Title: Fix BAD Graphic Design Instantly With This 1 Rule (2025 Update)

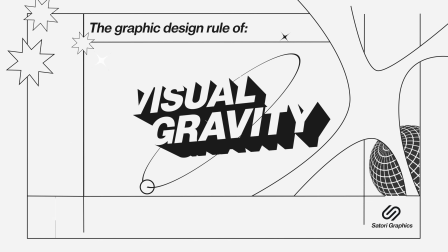0:00 The graphic design rule of visual gravity is more important than ever in 2025.
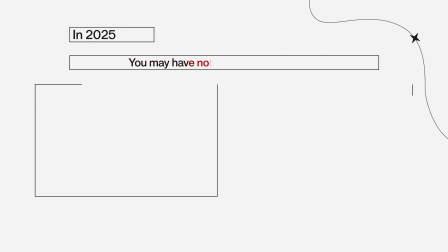0:05 As a graphic designer, you might have noticed some glaringly obvious problems.
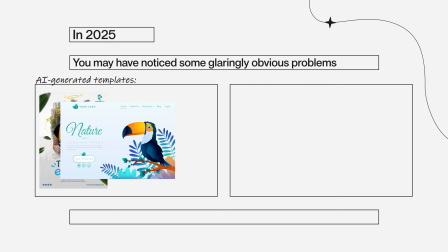0:09 One being AI-generated templates and designs flooding the internet. Everything is starting to look, well, the same.
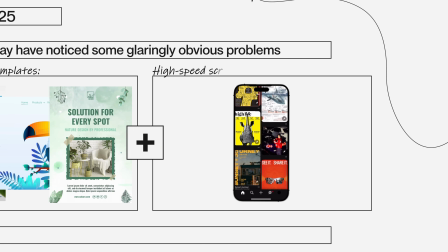0:17 Then combine that with high-speed scrolling and limitations of small screen layouts.
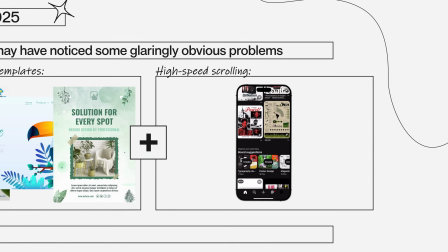0:23 Subsequently, most designs then at a glance become forgotten. But if you master this one rule, this will not be an issue for you anymore.
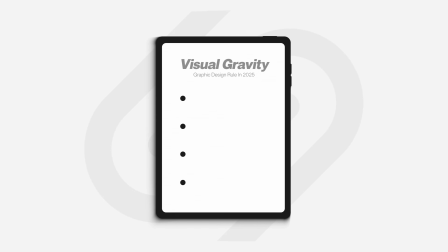0:31 So visual gravity, as a graphic design rule in 2025, has 4 key parts. And the first part is scale, but crucially these days, scale plus motion.
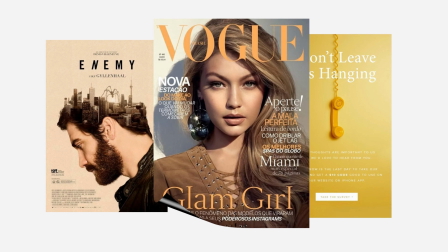0:43 So traditionally, scale has been one of the most powerful tools in visual gravity, where larger elements naturally pull the eye first into your design.
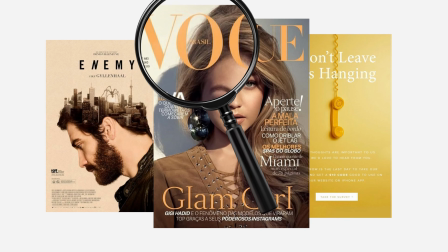0:52 It's why hero images, bold headlines, and oversized call to actions have always anchored layouts.
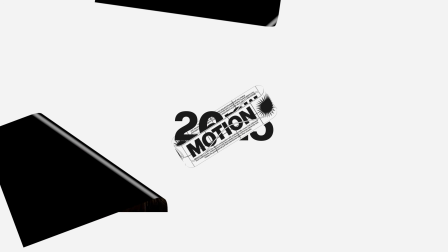0:57 But in 2025, motion has started to be used in conjunction with scale,
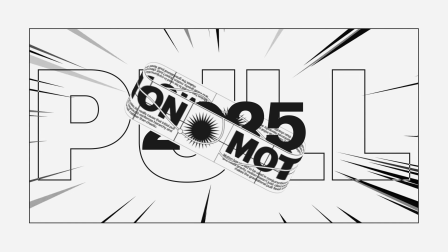1:02 and this really does cause that initial pull into the visual gravity rule.
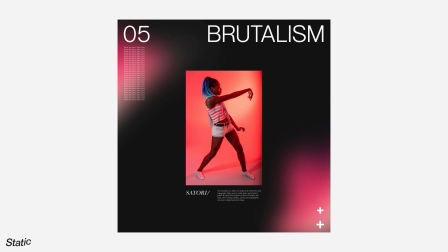1:07 As you can see on this design, the static version does pull the viewer in with obvious scale in the middle of size,
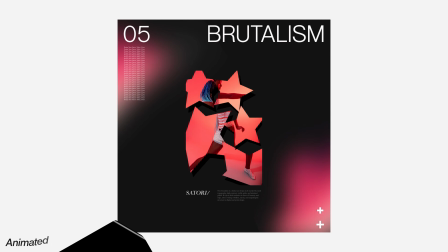1:14 but the animated version is just simply, well, next level.
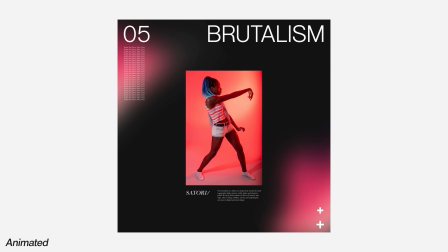1:18 When scrolling fast or presenting this design on a portfolio to a client, it's obvious which one would get most attention, and in the right way.
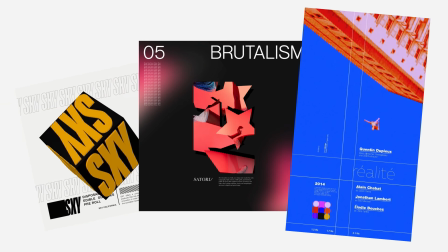1:27 The key is pairing scale with subtle, purposeful movement to create strong visual pull,
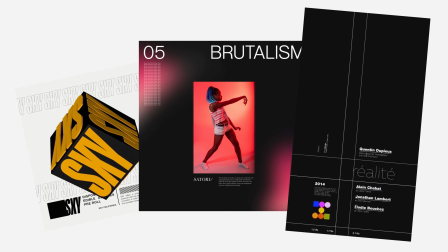1:34 especially across mobile screens and fast scrolling environments.
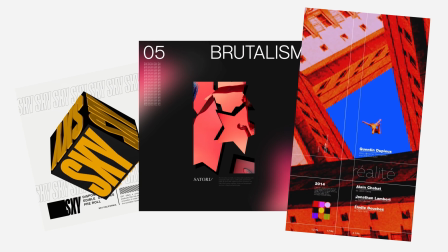1:38 Even micro interactions like a gentle scale in, pulse, or directional shift can help anchor attention.
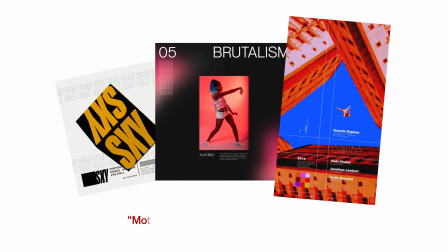1:46 When used correctly, motion doesn't just decorate a layout,
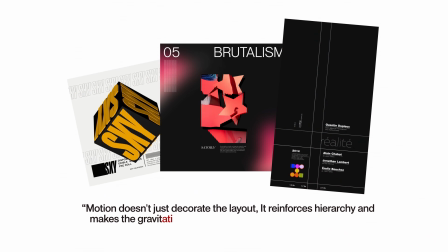1:51 it reinforces hierarchy and it makes a gravitational pull feel intentional rather than just chaotic.
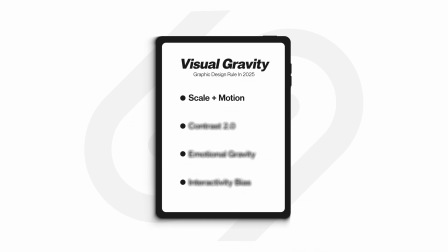1:59 Now, the second part of the graphic design rule of visual gravity in 2025 is contrast. But not in the traditional sense, this is contrast 2.0.
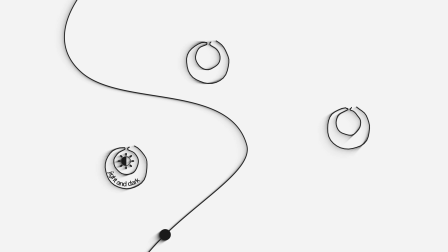2:09 For years, we've relied on contrast through light and dark, color pairings, and size differences to direct the viewer's eye.
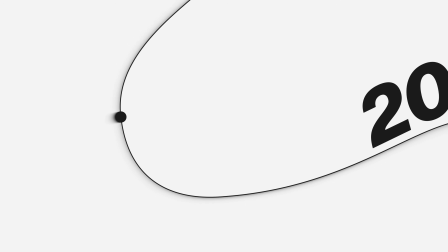2:17 And that still works, of course. But in 2025, visual gravity demands more nuanced forms of contrast.
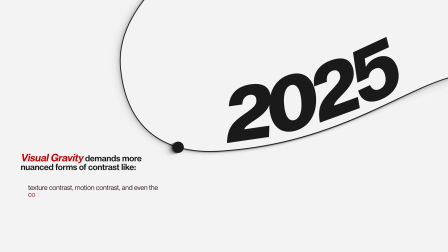2:24 So things like texture contrast, motion contrast, and even the contrast between AI-generated elements and human-crafted design.
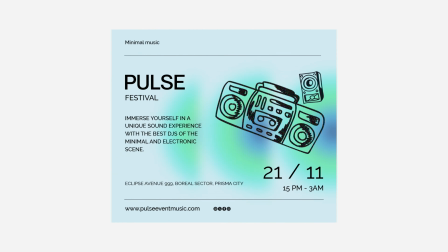2:33 Take this example here. The background uses clean, uniform gradients, calm and processed,
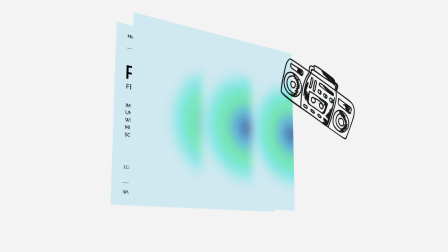2:39 while a single textured, grainy hand-drawn shape sits front and center.
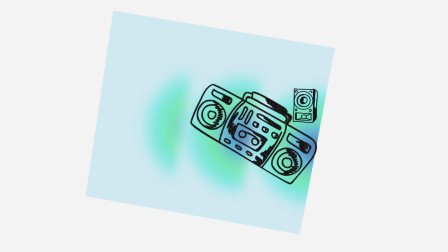2:44 The contrast immediately draws you in. It feels intentional, personal, and real. Or you can consider animated contrast, where most of the layout is still, but one element subtly pulses or morphs. That movement breaks the rhythm just enough to re-engage the eye. Another emerging form of contrast in 2025 is conceptual contrast, where the polished,
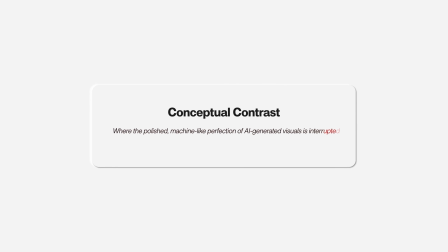3:10 machine-like perfected AI-generated visuals are interrupted by something that feels more human, more flawed, or emotionally expressive.
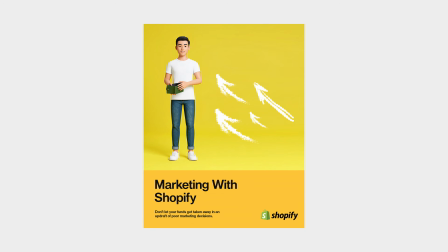3:18 So think of a hand-drawn shape or a candid photo, or even uneven typography placed within a layout that feels overly clean.
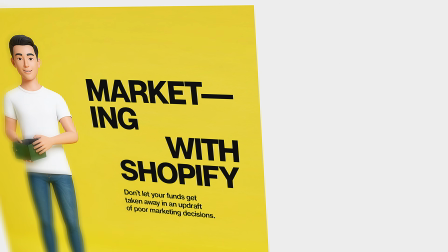3:27 That kind of contrast doesn't just stand out visually, it creates emotional depth as well.
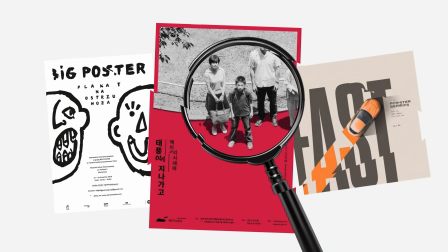3:32 And in a world full of perfect looking designs these days, what actually can grab attention is the imperfection,
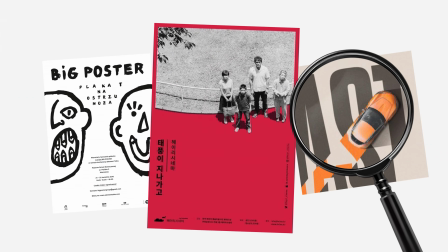3:38 something that feels real, something raw and unpredictable.
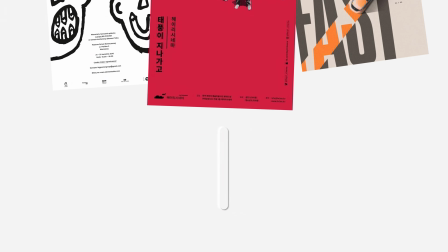3:42 But in practical terms, think of contrast in 2025 as multidimensional, not just about what stands out visually, but what stands out emotionally, materially, or rhythmically. Designers who layer contrast across these levels, visual, tactile, conceptual, create stronger gravity and a more lasting impression. In 2025, people shouldn't just be skimming visuals, they should be feeling them as well.